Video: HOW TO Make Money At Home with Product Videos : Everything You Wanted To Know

So don't throw fake ice into a cheap glass is the moral of the story.
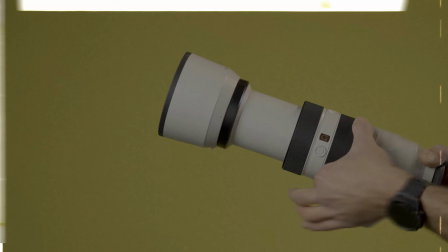A Campari Spritz is the cousin of the popular Aperol Spritz, an Italian aperitif made with Aperol.
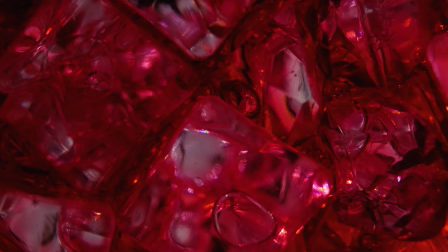(0:22) The Spritz was invented back in the 1800s in Italy as a way to water down sparkling wine by mixing in, well, water.
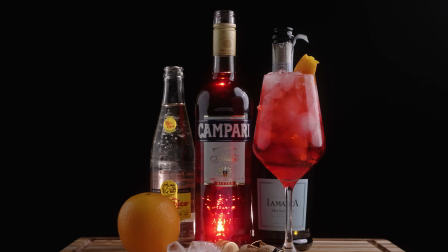(0:30) It wasn't until the 1950s that the Aperol Spritz took the form it has today.
This was a fun one, and it only took me one day to make it, and I really hope that doesn't show in the edit.
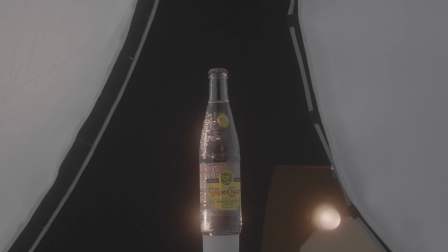(0:41)
First, I started off with the spins of each product, which was a pretty simple mask and pan in while adding a rotation.
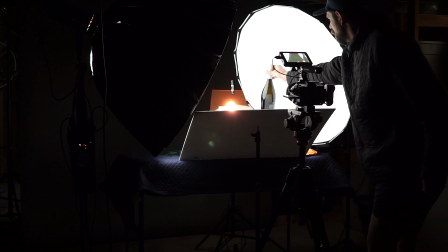(0:47)
I also had a 3200 Kelvin light gelled up with pink and orange to get that orange hot spot on the side of the bottles. The Topo Chico is a little red for my taste, but it matched the Campari in the edit.
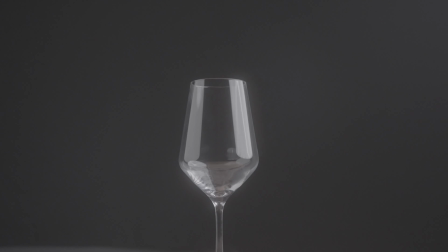(0:58)
The glass coming into the frame is me just pulling the glass off the table with a fishing line, then reversing the clip so it looks like it is coming up into frame, and it's pretty simple. Then the dangerous scene, which didn't start out that way, the fake ice going into the cup.
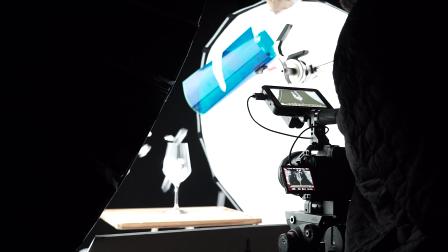(1:14)
I rigged a few gels with tape and made a luge type thing and angled it so it made it into the cup when I poured the ice down it.
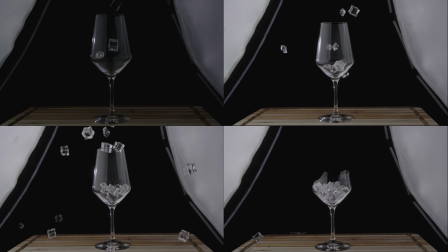(1:21)
I tried this probably 10 times, most in 240 frames per second, and then I tried a few in 24 frames per second, and it shattered the glass. Pretty good too, it went everywhere. It really did shock me how much glass there was in the garage. No one got hurt though, so that's always good. Except the glass, of course. The Prosecco Cork Pop is a really funny story and one of perfect timing actually. I only had 2 large bottles of Prosecco and I didn't want to open both of them as we would have to drink them because I didn't want to waste $30. The first attempt I hit record and started to pull the cork out ever so slightly so it would go off on its own. And then we had a power outage just as the cork popped. So that shot was a dud, a complete dud. And I basically wasted $16. Well, we still drank it, but.
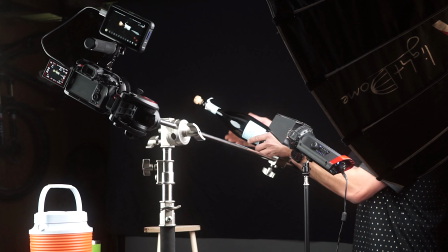(2:06)
The second one I did the same thing and tapped on the bottle to get it to pop. It scared me to say the least, but I think the shot came out pretty good if I do say so myself.
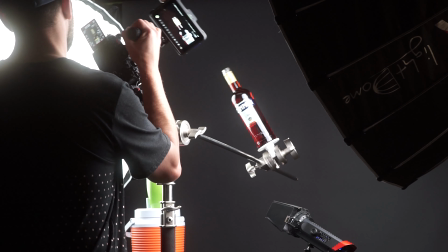(2:16)
Now for the pouring shots, I used my C-stand with a rig at the end to set the bottles on.
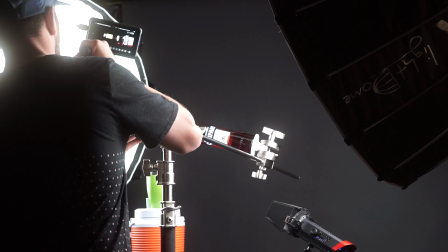(2:22)
And on the other side, I had my camera mounted on a Manfrotto monopod head.
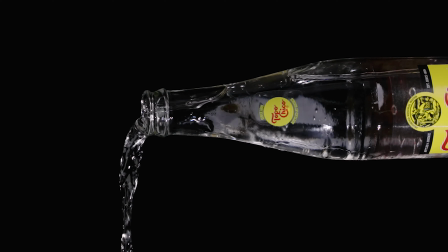(2:26)
I just double-sided taped the bottles to the metal plate and shot this at 240 frames per second to get the desired look. My favorite shot from this shoot was the glass filling up from the underneath view.
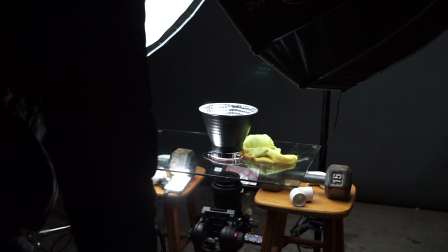(2:39)
I put my camera under a glass table, used a standard light reflector, put some fake ice in there,
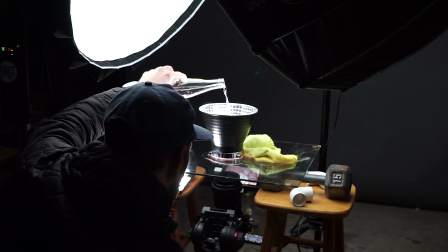(2:44)
and put a light over top so it reflected all that light to the bottom. I used the 50mm f1.2 with the Mikai macro tube set for this shot, and just poured the Campari and Prosecco in there about a shot each to get this look. I think it looks pretty cool and I'm proud of it. Then for the end shot, I tried a few looks.
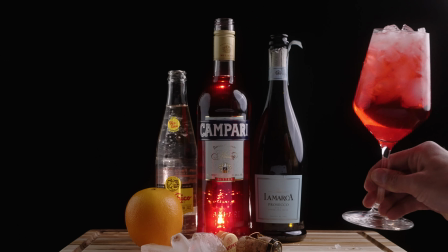(3:06)
I ended up settling for one with a 3200 Kelvin light shining through the back of the Campari bottle to get that glow and added an orange peel to the glass to finish it off. Then a glitch to the logo at the end. To save time, I use Artlist sound effects library to get all of the sound effects.
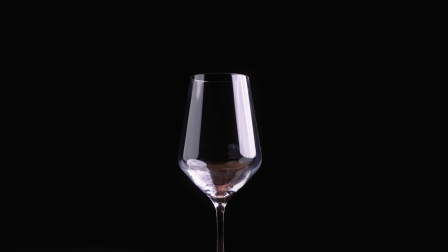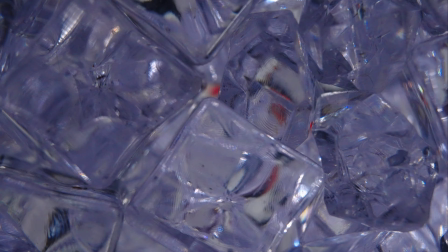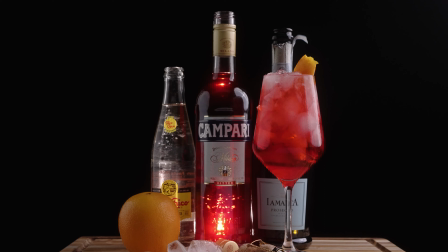Not a sponsorship, but they do have a ton of stuff to choose from. And I do have a code down below in the description where you too can start your subscription today. Overall, the Campari Spritz is a great drink and I highly recommend trying it out. And it also made a fun ad to make.
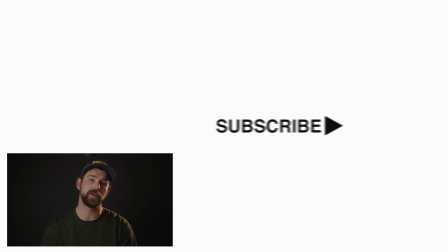(3:57)
And that wraps up this video. I hope you got something from this. Make sure to hit that like button, maybe subscribe if you aren't already. Comment down below if you have a question or you just want to say hey. Thank you for watching. We'll see you in the next one. Cheers.